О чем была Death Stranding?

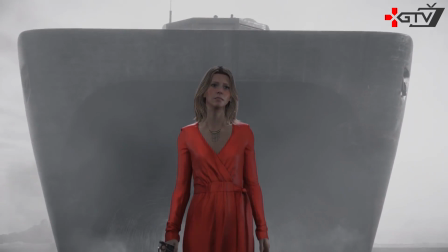(4:07)
Последовательность снов используется в Death Stranding в двух сюжетных линиях.
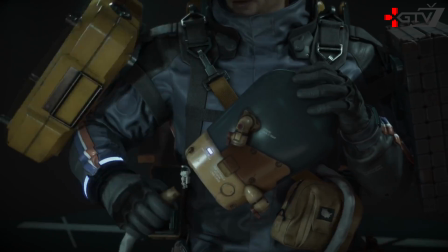(4:10)
Первая – это история Клиффорда Унгера, эпизоды из которой нам показывают, когда Сэм поднимается на лифте из личного помещения.
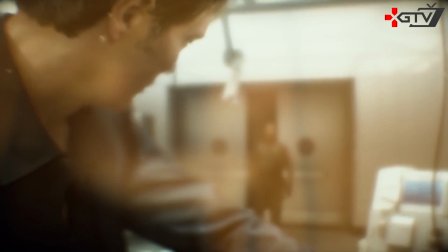(4:17)
Из них можно постепенно слепить представление о произошедшем, даже смонтировать в один цельный эпизод.
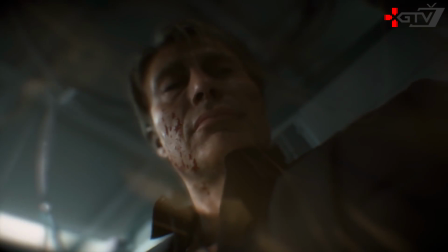(4:22)
Правда, есть нюансы.
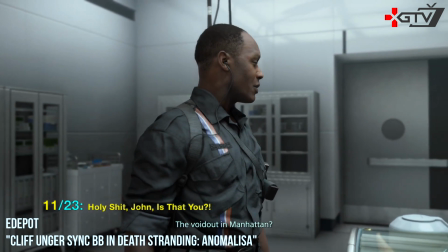(4:24)
Один в том, что нам показывают далеко не все, на ютюбе даже есть ролик, который это демонстрирует, а к другому нюансу мы обязательно вернемся чуть позже.
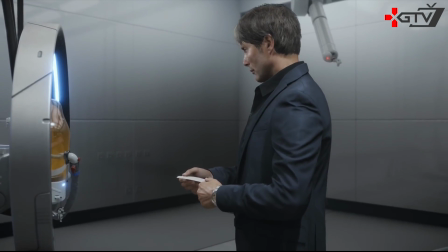(4:32)
Итак, эта последовательность снов обретает свое логическое завершение в самом конце игры, когда Кодзима показывает историю Унгера от начала и до конца.
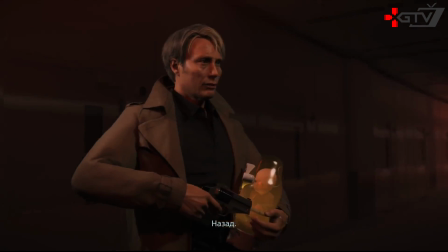(4:40)
И уже не от лица ББ, а в полноценных срежиссированных кат-сценах. Второй пример последовательности снов, собственно, снами Сэма и являются.
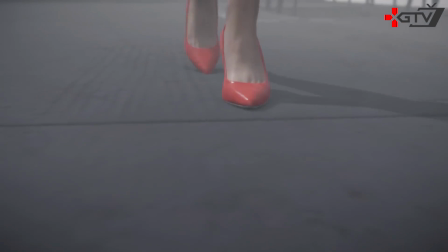(4:48)
Они, кстати, как и воспоминания Клиффи, обоснованы лором.
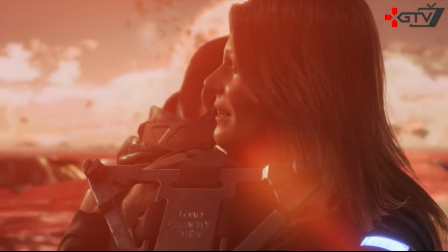(4:51)
Амелия, как фактор вымирания, может передавать и показывать сны людям, которые наделены думом, некой чувствительностью к той стороне.
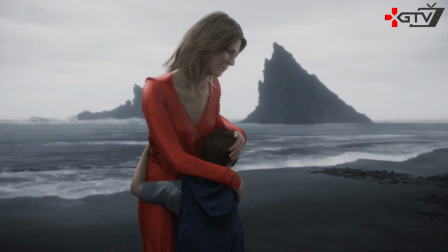(4:59)
В них она показывает Сэму воспоминания из прошлого, когда они общались на берегу.
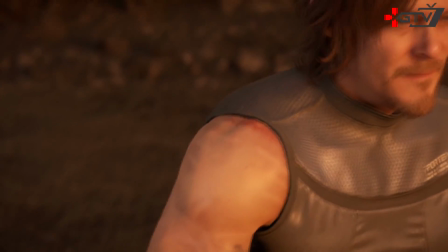(5:03)
Также Амелия показывает Сэму последний выход, полное вымирание, которое грозит человечеству,
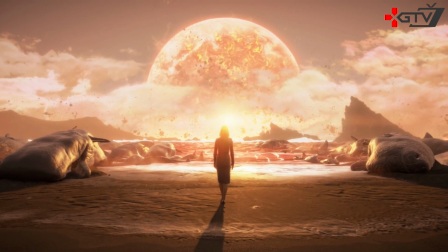(5:08)
а именно кульминацию всего произведения Кодзимы, когда Сэму нужно будет ее остановить.
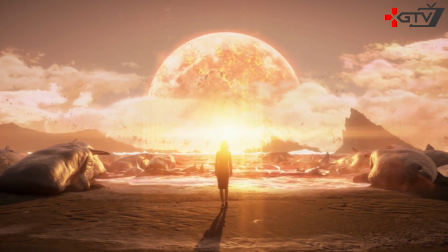(5:13)
Мы наблюдаем этот сон уже на втором часу игры,
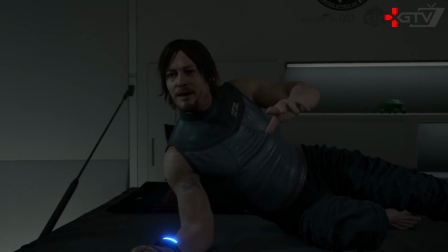(5:15)
а Сэм просыпается с криком и чуть позже в этот же день все-таки соглашается отправиться в свое путешествие.
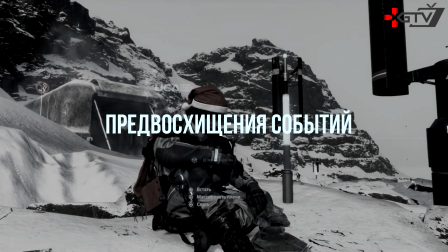(5:22)
Это одно из предвосхищений событий. Это не профессиональный термин, но он как нельзя четко описывает прием, который несколько раз использует Кодзима.
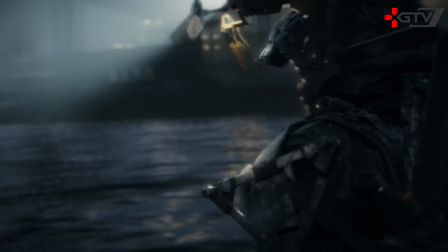(5:30)
Давайте еще покажу его на нескольких примерах. Перед сражением с первым боссом мы встречаем Хиггса, главного злодея, который этого босса и призывает.
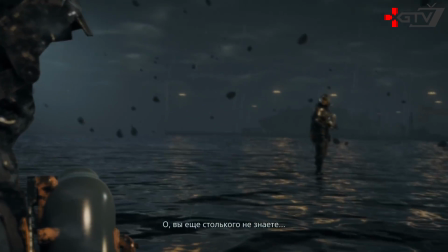(5:38)
Террорист произносит издевательский монолог, в котором мы можем услышать эти слова об Амелии.
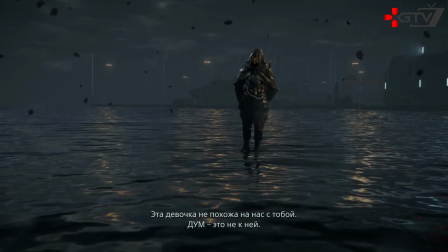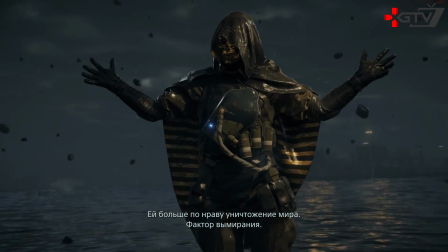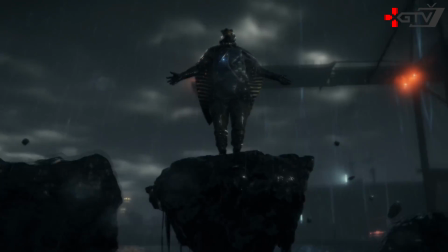(5:56)
По большому счету, Хиггс просто раскрывает один из главных твистов примерно на четвертом часу игры, при том, что среднее прохождение занимает около 40.
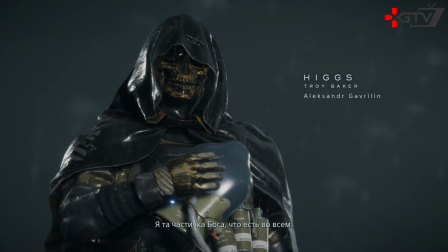(6:04)
Но игрок не обращает на это внимания. Для него Хиггс сошедший с ума фанатик и террорист, он помимо этого молол много другой ереси.
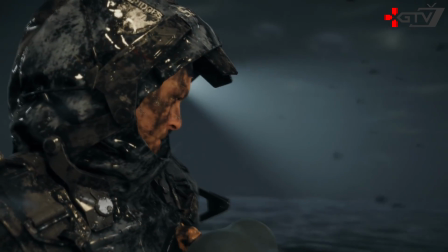(6:12)
Среди которой, кстати, есть слова, сказанные будто самим Кодзимой.
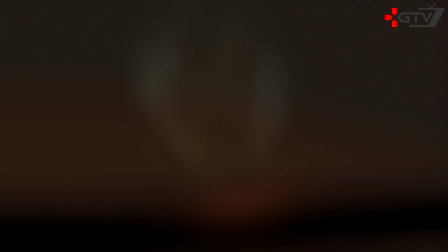(6:20)
Также я хочу обратить внимание на момент, когда мы впервые видим воспоминания с Клиффом.
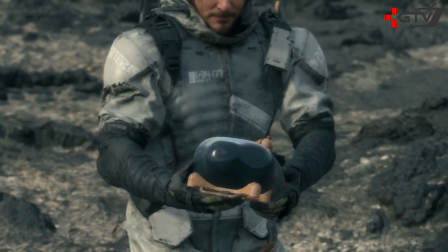(6:25)
Суть в том, что это происходит до того, как Сэм впервые подключается к Бридж Бэйби, соответственно,
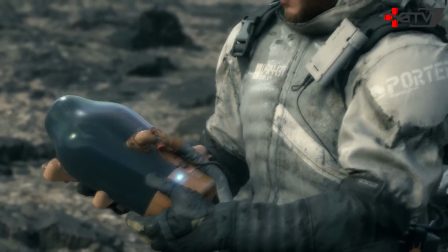(6:29)
это никак не может быть воспоминанием ребенка в Колбе, хотя потом персонажи будут убеждать нас в обратном.
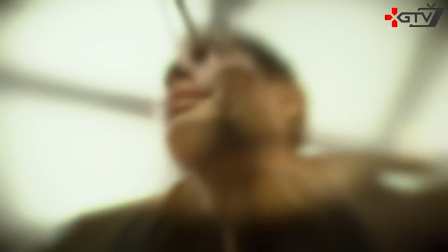(6:35)
Но выходит так, что это один из намеков на грядущий твист, ведь неспроста тут фигурирует именно этот фрагмент воспоминаний, а игрок попросту не успевает обратить на это внимание.
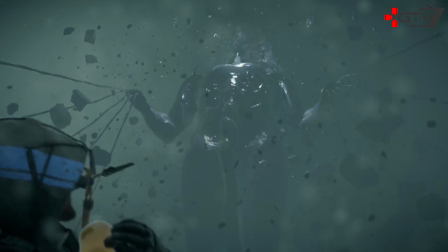(6:48)
Он растерян, сбит с толку, так как это происходит после взрыва, когда Игоря поглощает твари, а нам впервые показывают берег.
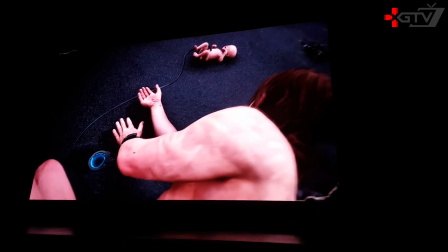(6:55)
К слову, данный фрагмент игры является также первым трейлером Death Stranding, который Кодзима явил миру.
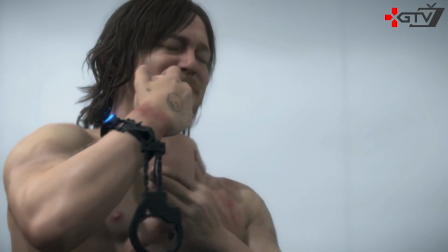(7:01)
В нем показано много чего интересного. Мы можем увидеть тут браслеты-наручники, которые Сэм еще не получил по сюжету.
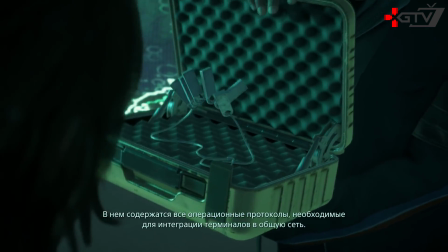(7:07)
Кьюпит, устройство, которым он в будущем будет воссоединять всю Америку.
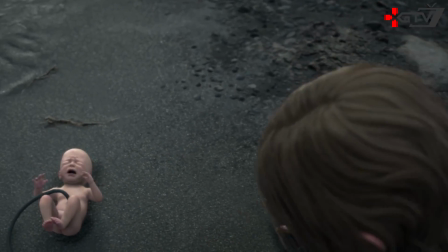(7:11)
Странный шов на его животе, ребенка, с которым он сблизится по ходу сюжета и пять загадочных фигур в небе,
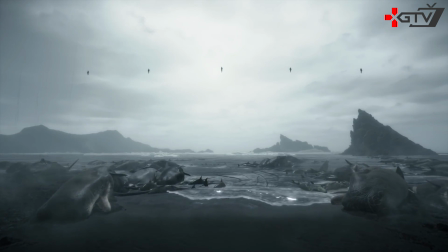(7:17)
значение которых, возможно, к концу игры не понял ни сам Сэм, ни большинство игроков.
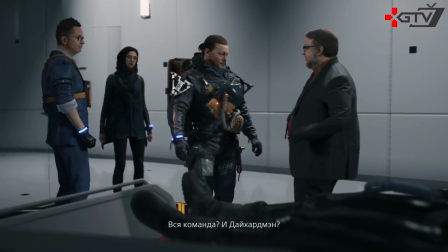(7:22)
По общепризнанному мнению, это пять людей, с которыми Сэм установил связь по ходу игры, но я не хочу сейчас углубляться в различные теории.
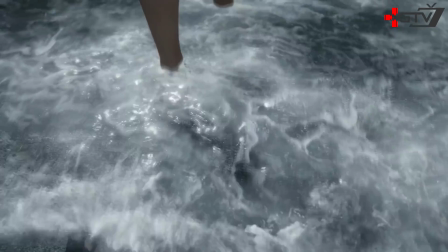(7:29)
Суть в том, что все показанное не имеет никакого смысла в начале, а тем более при просмотре трейлера.
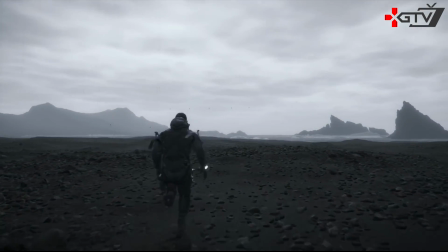(7:35)
В мире игры тот факт, что нам все это показали, оправдан тем, что на берегу ломаются законы времени и пространства.
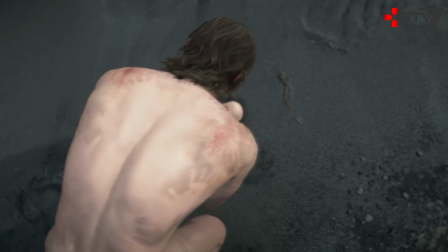(7:40)
Но для повествования это вышеупомянутое предвосхищение событий, что-то, что поймет либо сам создатель, либо игрок, уже прошедший игру.
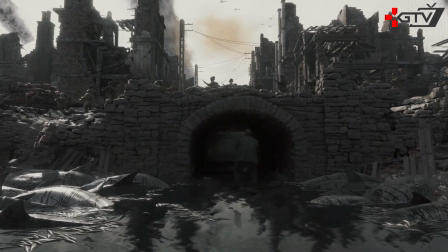(7:48)
Вернемся к сюжетной ветке Клиффа. Посмотрев на нее глобально, я понял, что она подана очень интересным образом.
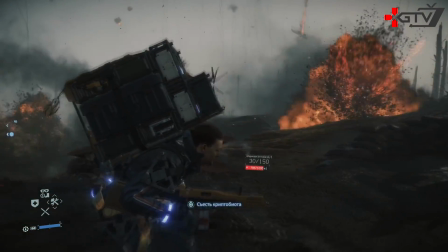(7:54)
На протяжении игры мы не только видим воспоминания от лица ББ, а также попадаем на так называемые берега войны,
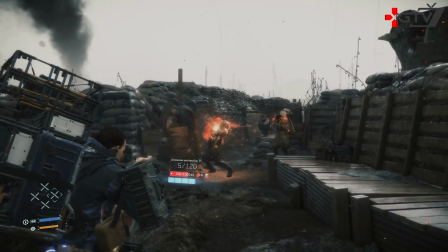(8:00)
на каждом из которых мы встречаем Клиффа с его солдатами, а после победы над ними возвращаемся в реальный мир.
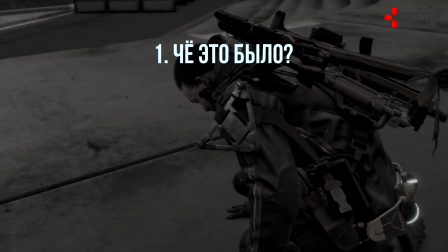(8:06)
Это можно назвать первым пластом преподнесенной информации.
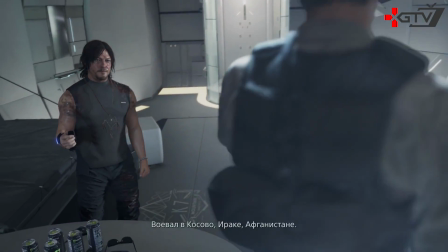(8:09)
Спустя какое-то время персонаж объясняет, что Унгер – бывший военный, который добровольно подписался на эксперименты с ББ.